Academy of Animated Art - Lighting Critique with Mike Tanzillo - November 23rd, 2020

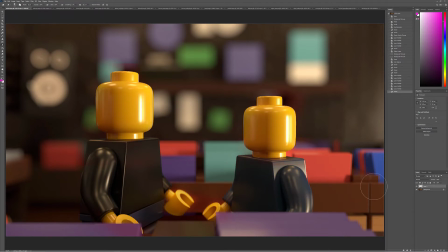(16:27)
Something like this. So just a touch more red, a little less green, maybe a little more yellow into those as well. But you are very, very, very close. Again, these are very minor notes. So really good job. So keep going there. Alfredo, this is looking great. I love like the subtle peach fuzz on her skin. I think that's looking really great. You've got some... Sorry, my daughter's really into this new teething toy. Okay, so you've got some really great elements here. Like again, I love this kind of like what I call the sunlight underskin burn, like that little bit of red right on the edge of the shadow. I think that's looking great. Paint out these couple stray hairs. I think that'll help out a lot. In terms, there's like all the skin, all that stuff looks great. The only areas that I think we can do a little bit more work on the eye. I think that we can get some more eye white in there. I think that your eye dings are good, but they're a little asymmetric. Like this one's a little bigger and offset. This one's smaller and on there. I think you can make them both a little bit bigger and make them right there on the iris to pupil connection point. Additionally, because of this line, it feels like there's a window over here. So I would consider making them like little window reflections or some sort of like reflection simulating what that light is over there. I think you can, like similar to how you have this kind of subtle redness in there, I think you can get the same thing inside the nostrils and a little bit of warmth on the fill side. Because actually, if I look down the edge, like right here, it almost looks like there's like a black outline right there and there. And I just want to get a little more value and a little more warmth in there. So same thing here, like a little bit of warmth as the lips touch together. But other than that, I think this is looking really, really good. I think this is very, very cool. Ashley, all right, good progress.
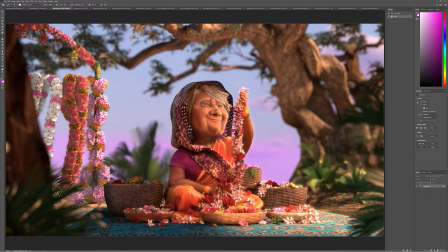(18:29)
Like the specularity on her skin looks really good. It's a little bit tight right here in the cheek. Just like a nudge, like making it just a little bit bigger would be really good.
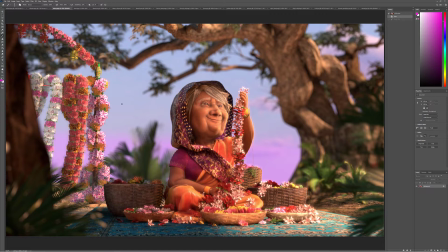(18:42)
Depth of field looks good. I think that you can get some more translucency if you can, like light shining through the top here. Just like a little bit of lifted value on there so it doesn't quite feel so thick. And then watch out, there's like some really sharp shapes down in here, especially like if you scroll down here.
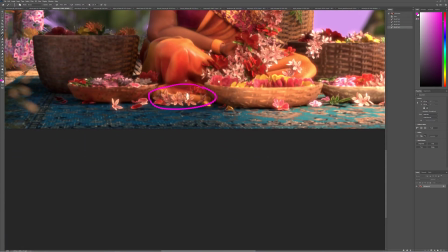(19:02)
Oof, jump like that. So like you can see some in here. So I'm not quite sure what's causing those. It might be like right there. It might be some like depth of field issues. Not incredibly sure.
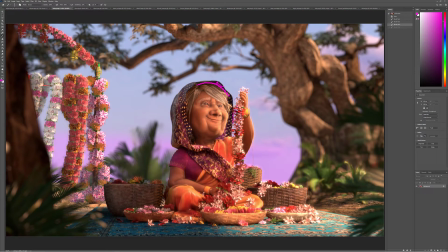(19:13)
So in like right down the edge here. So just watch out for those. If that is the case, if that is Z depth issues, you may need to render some elements separately and then piece them together. So like rendering the flowers separately so that you can get a nice clean edge.
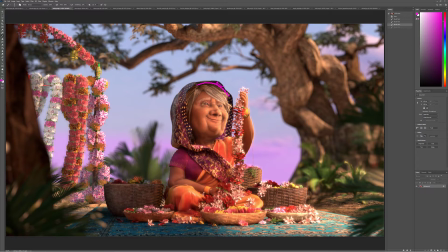(19:29)
Because the reason why I say that is if you have like, let's say you're trying to get an edge, like the depth of field edge between like, I'm trying to think, like these flowers and then this background. What ends up happening is like the external edges here are super clean and crisp and perfect and like pixel perfect.
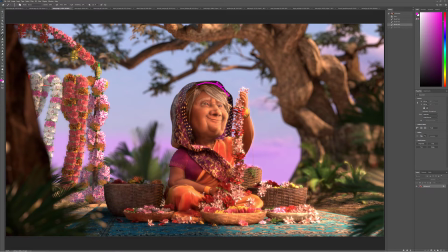(19:47)
But these internal edges, then you're just relying on Z depth data to distinguish what's these flowers and what's these leaves back here because you don't actually have the alpha edge and it can get a little janky in there. So that's something to watch out for. Same thing like along her edge here. There's some brighter, bright spots there.
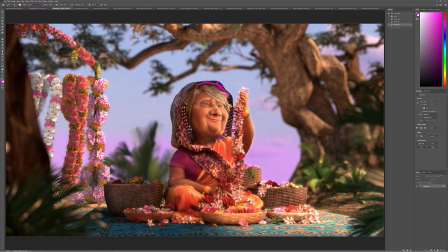(20:06)
In terms of the lighting itself, you're doing a good job of getting more light coming in this way and really feeling that on the character. Now, I would try and get a very subtle rim light on the back side of her just to get her to pop off a little bit from the background.
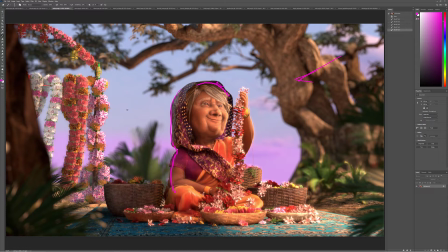(20:23)
And, you know, we've got all these like super saturated kind of cooler colors in the sky. Maybe try working that, maybe not necessarily into the, you know what, into the tree.